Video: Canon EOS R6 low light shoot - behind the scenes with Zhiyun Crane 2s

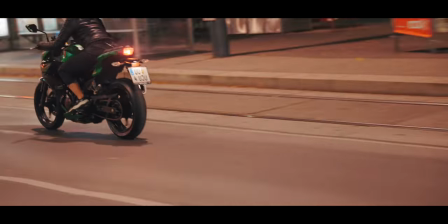8:17 I just used a speed ramp here and there to transition from one scene to another. So now let's talk about a little bit about the color grading.
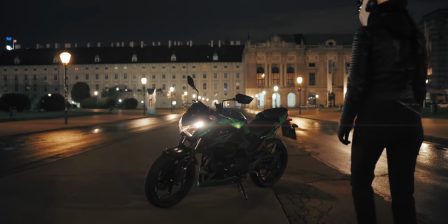8:23 And I think color grading is always tricky when you shoot at night with a lot of artificial lights, because you have a lot of mixed lights and different kind of white balance settings.
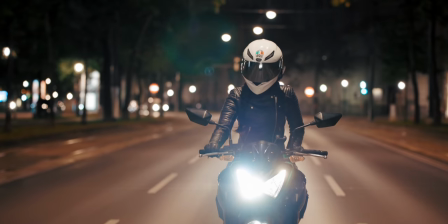8:32 In one shot, your model might be illuminated with a 2800 Kelvin lamp, and in the other shots you might be hit with a daylight lamp. And you need to kind of find a balance between all these when you want to have a streamlight color grade.
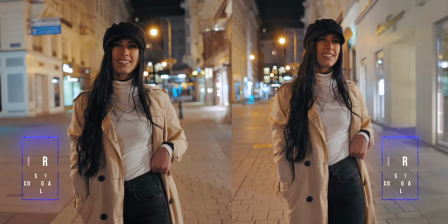8:45 So before we get into the color process, let's address something that a lot of people are curious about with the R6, and that is the white balance.
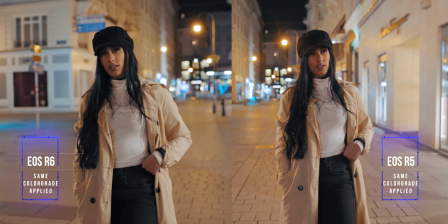8:52 Because yes, I also found that the white balance is a little bit on the warmer side, and there's also a little bit of a green-yellow tint.
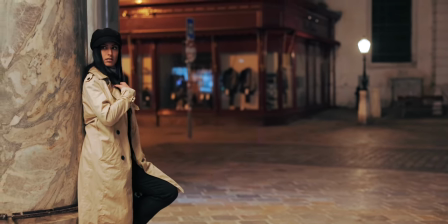9:00 And especially when shooting in low light with a lot of artificial light and street lamps, that actually becomes a problem sometimes.
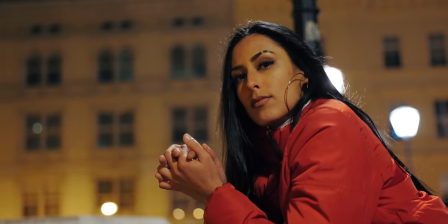9:07 Because our shooting at a white balance of 2800 Kelvin and still some of
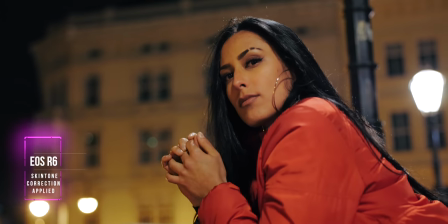9:11 my shots were really yellowish orangey and I had to try to fix that in post. The 10-bit color actually gives you a lot of real room to play with and still it was somewhat tricky to
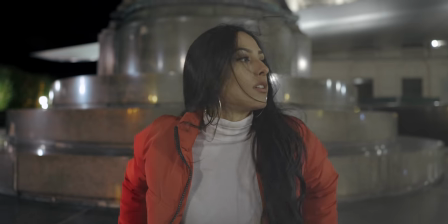9:22 actually get rid of that orange in some shots but I think I did manage to do a somewhat decent job. My overall color grading process for this video was really simple. I already did a 30 second color grading tutorial and I will link this up here and this is pretty much what I did for 90% of the shots.
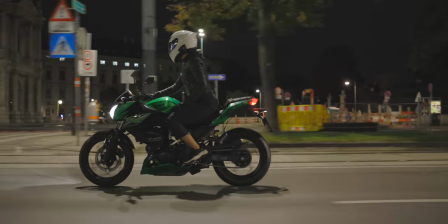9:40 I just converted it manually to Rec.709 color space and then added one of our LUTs and I used the
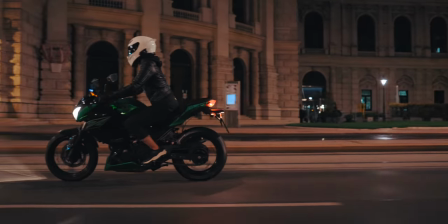9:46 Jumanji LUT from our Canon DSLR package and that worked really well to get this cinematic night feel. In some of the shots the environment introduced way too much yellow and a little bit too much orange for my taste so I had to manually correct the skin tones
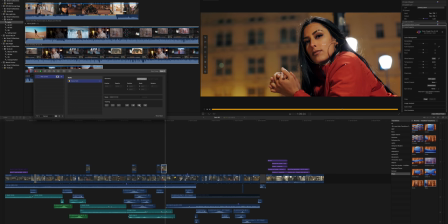10:01 and I used a plugin called Colorfinale Pro which I used to track her face and manually change her skin tones when I really
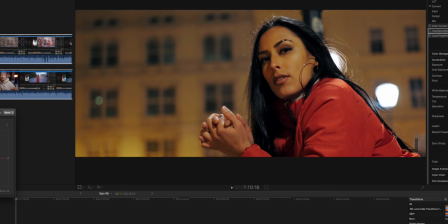10:09 wasn't satisfied with her skin color because there was too much orange in it. And if you're interested to check this plugin out, I will put a link in the description below, but I think it's exclusive to Final Cut Pro 10.
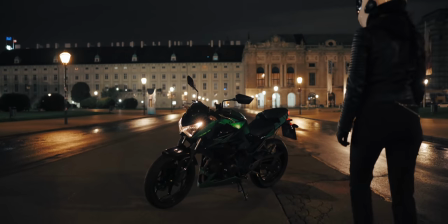10:20 Speaking of exclusive for Final Cut, I also wanted to add some anamorphic lens flares in some of the shots and I didn't really want to overdo it.
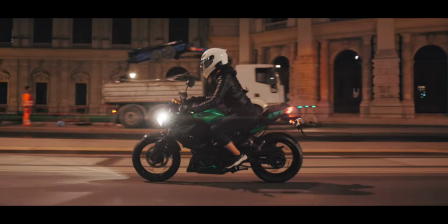10:27 So I only used it on the shots when she was riding the bike and even there I tried to tone it down a little, but I think it gave the whole scene a little bit more of a cinematic feel.
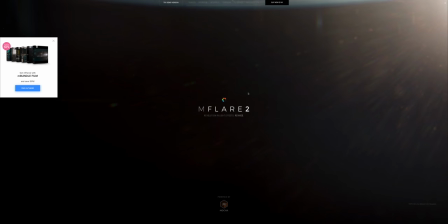10:37 And that plugin is called M-Flare 2 by MotionVFX. And that plugin is really awesome because you have a huge variety of different kind of lens flare.
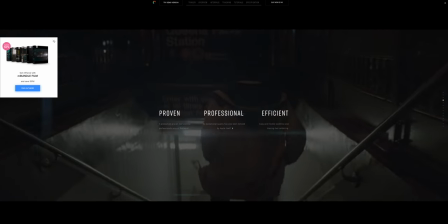10:45 They are all 100% customizable and there's also a built-in mocha tracker so you don't have to do any of the tracking by yourself. And again I also did a video about that which I will link up here but if you want to check out their plugins in general just use the link that is in the description below.
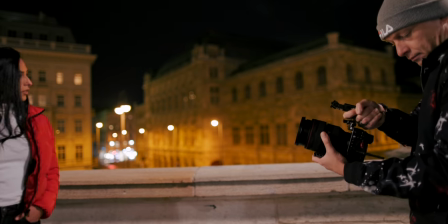11:01 And speaking of lens flares, when using the 28-70 I was really surprised because when we're shooting in front of the VNR Opera,
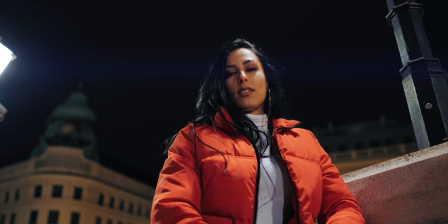11:09 I really got some nice organic lens flares with the 28-70 and
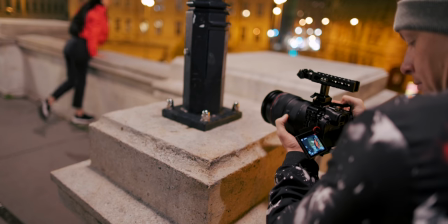11:13 I haven't seen that on any of my other lenses and I actually tried to recreate this with
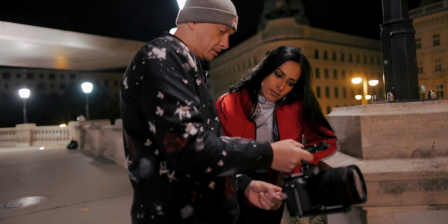11:18 the 24mm 1.4 that Bell was using on the Eros R5 to shoot the behind the scenes with and I wasn't able to recreate these kind of lens flares.
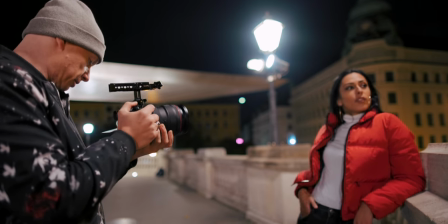11:27 And I really was surprised that the 28-70 got such nice lens flares that actually looked a little bit anamorphic. So that is just a side note when it comes to the 28-70. So we talked about the equipment, the on-location shooting, as well as the color grading.
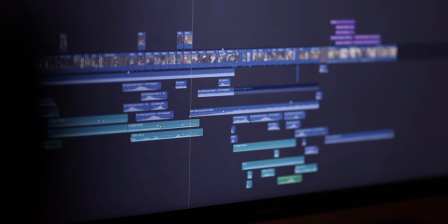11:43 So the only thing left now is the sound design. And I really think that the overall sound design really tied the whole video together. And I also used it sometimes to transition from one scene to another, and that really gave the video a certain kind of feel to it. And if you're familiar with motorbikes, yes, all the sounds were fake and artificially inserted, and they also didn't really fit the machine that she was riding.
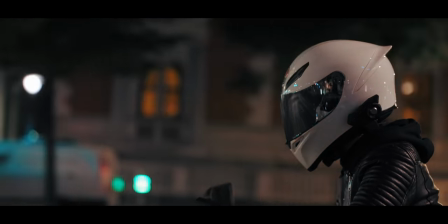12:10 But I wanted to give the whole video a little bit more of a speed feeling, so I didn't really want to use the original sounds of the motorcycle and just added some of a really fast high-end machine.